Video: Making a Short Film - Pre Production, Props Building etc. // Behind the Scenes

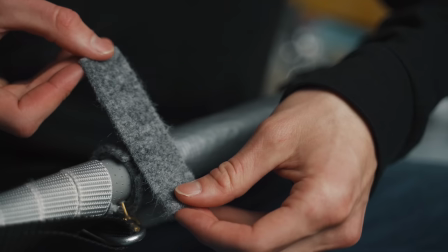0:00 Two weeks ago, I released my short film Encounter. I started working on this film in May and documented many steps of the process.
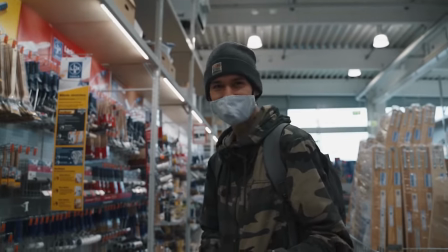0:07 In this video and two other videos in the near future, I'm taking you with me behind the scenes to show you how this film was made from start to finish.
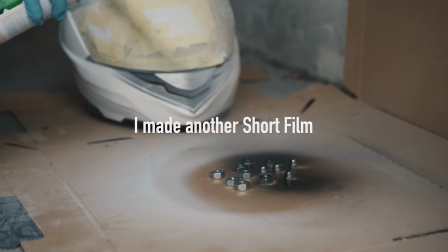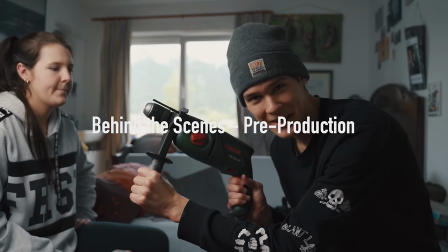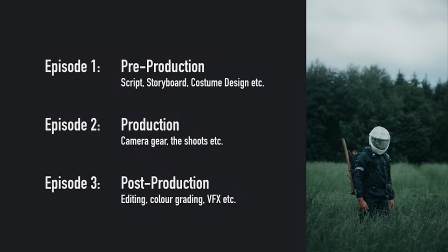0:26 I'll be parting this behind-the-scenes series in three episodes. Pre-production, production and post-production.
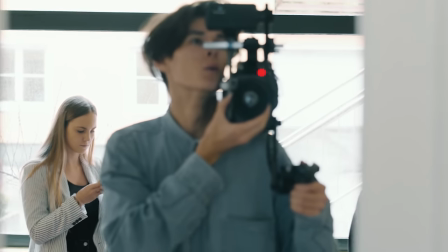0:32 So here is how pre-production went. In college, my film professor gave us students the assignment to shoot another film by the end of the semester.
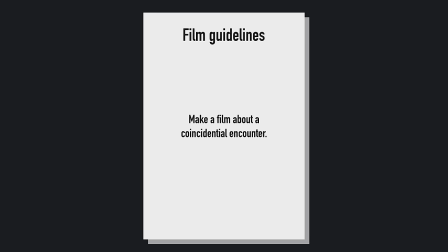0:40 The only guideline he provided was that it should be a film about a coincidental encounter.
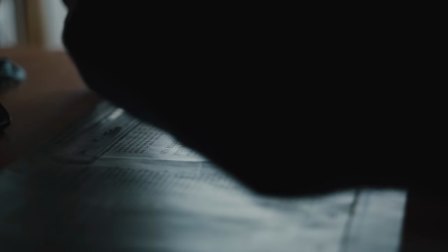0:46 I had that in the back of my head for quite a while, but I never really got an idea, mainly because my head was in the midst of other projects, such as the photo series I showed you last month.
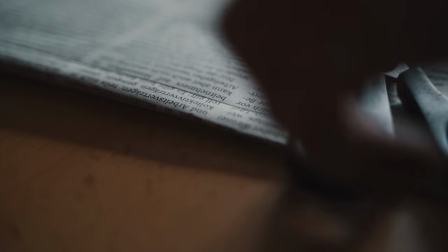0:55 But then, one day, I had some time to think. Today I was at the doctor's, and while sitting in the waiting room, just waiting for my turn, I came up with an idea for this film. I'm not really happy with the idea, but I think it could work out. The story so far is really not that much of a story This film is gonna be more focused on the visuals on the aesthetic So about an hour ago I finished writing my first script draft and I've sent it to a few friends Hopefully some feedback will be coming from them and I don't know if the story will be changing that much But at the moment the idea is that there are these two helmets in the forest and two people come up to the helmets screen fades to black and you just hear the voiceover of a female saying do you remember how we met and
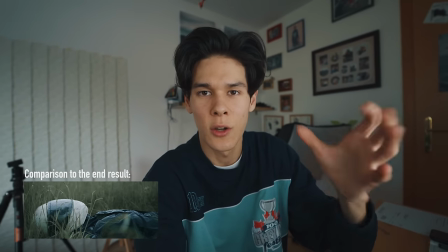1:39 then you just see the sequence of this guy waking up in the grass and he's got this helmet i don't know why i'm doing this but i think it just looks
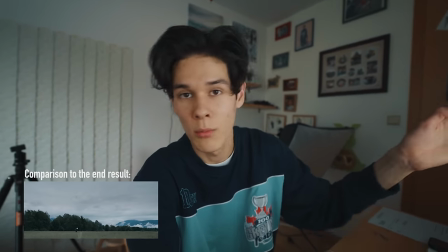1:47 cool it looks kind of sci-fi i think anyway he walks through the landscapes the beautiful landscapes of austria and meets this
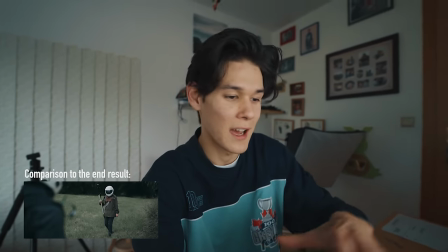1:55 woman and they have a dramatic walk to each other
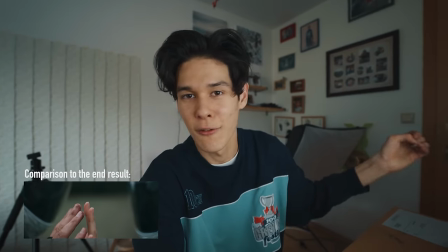2:00 and their fingers touch and the sun fades everything to white and then he answers to her in that last shot that I have imagined in my head of them sitting in front or their silhouettes sitting in front of the orange morning light and
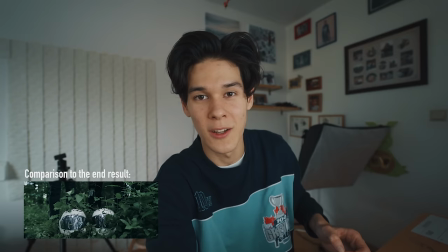2:14 he turns to her and says yes I remember it seems like a dream and yeah that's what I've written so far.
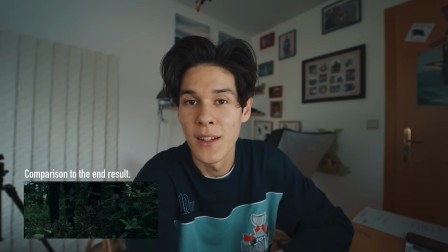2:21 And if the feedback is not too harsh, it's probably going to stay more or less like this.
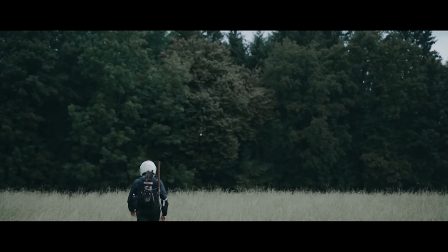2:28 So as you noticed, most of that draft stayed just like that. The helmets, the basic story, etc.
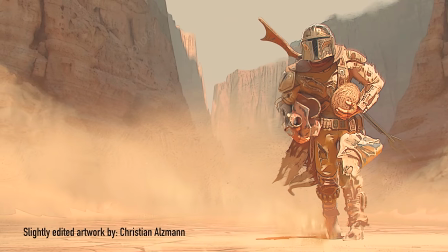2:33 The main difference is that in my head, I was still thinking of a very orange, bright film shot at sunrise, which as you know, did not end up happening.
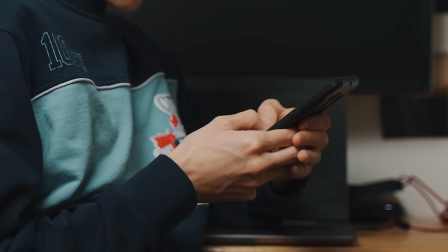2:45 So after exchanging some thoughts with some friends and pretty much not changing the idea, I began to plan out the costumes.
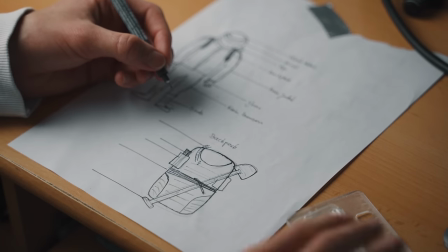2:52 I knew I wanted this film to look slightly post-apocalyptic and have my characters wear these survival style costumes.
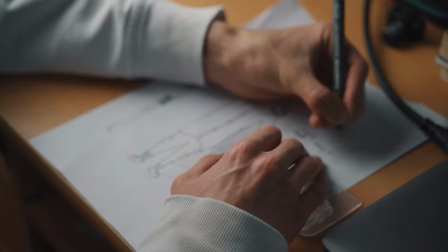2:58 I was slightly inspired by all the interesting characters one gets to see in Star Wars. I also wanted my characters to wear a helmet which would also be similar to something you might see in Star Wars.
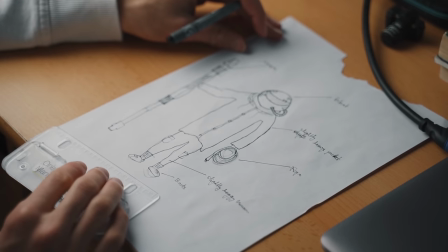3:07 Additionally I had planned to have a pipe coming out of the helmet and go behind as if it were necessary for breathing.
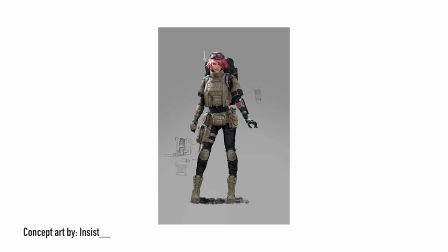3:13 I was pulling a lot of inspiration from artworks I found on Pinterest. There are many amazing artists out there creating these images of people in very detailed costumes.
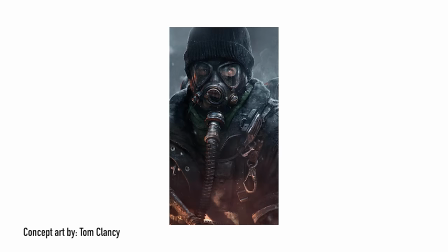3:22 I kind of used many of those as a concept art, but only for certain elements of the costume. If you saw the film, you will of course know the pipe did not make it into the film.
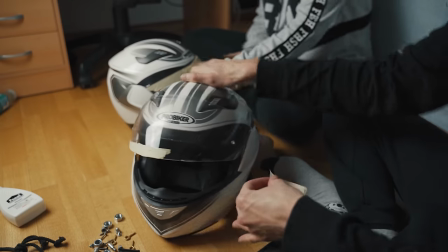3:30 I tried attaching one to the helmet, but it looked a little weird. It was too much.
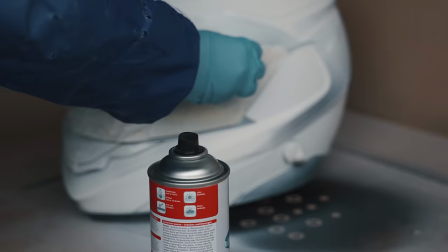3:35 It looked like I was trying too hard to make a compelling costume, so I decided to go without it.
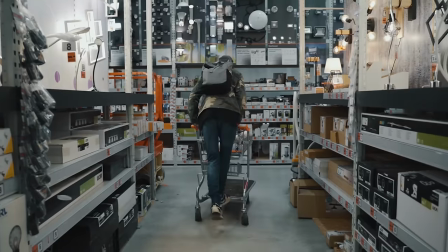3:40 After completing the ideas for the props and costumes, Melly and I went to the local hardware store to buy a few items I will need for the costume.
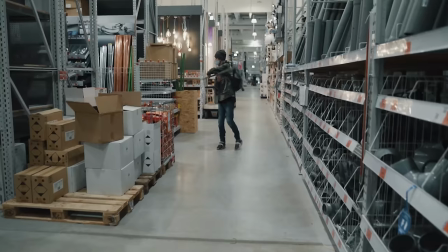3:47 Mainly, I was looking for parts which I could use for the weapon.
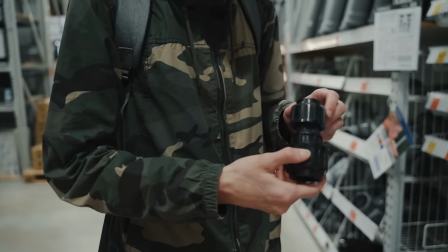3:53 I already had a long pipe as a base, but I needed these pipe connectors for the top and the bottom, and two types of straps.
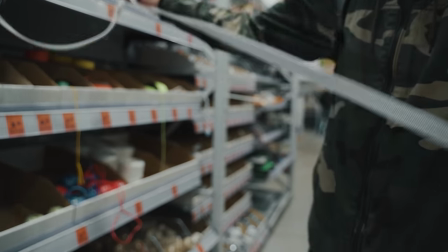4:01 One would simply go around the middle of the pipe and act as a grip, the other would be attached loosely to act as a shoulder strap.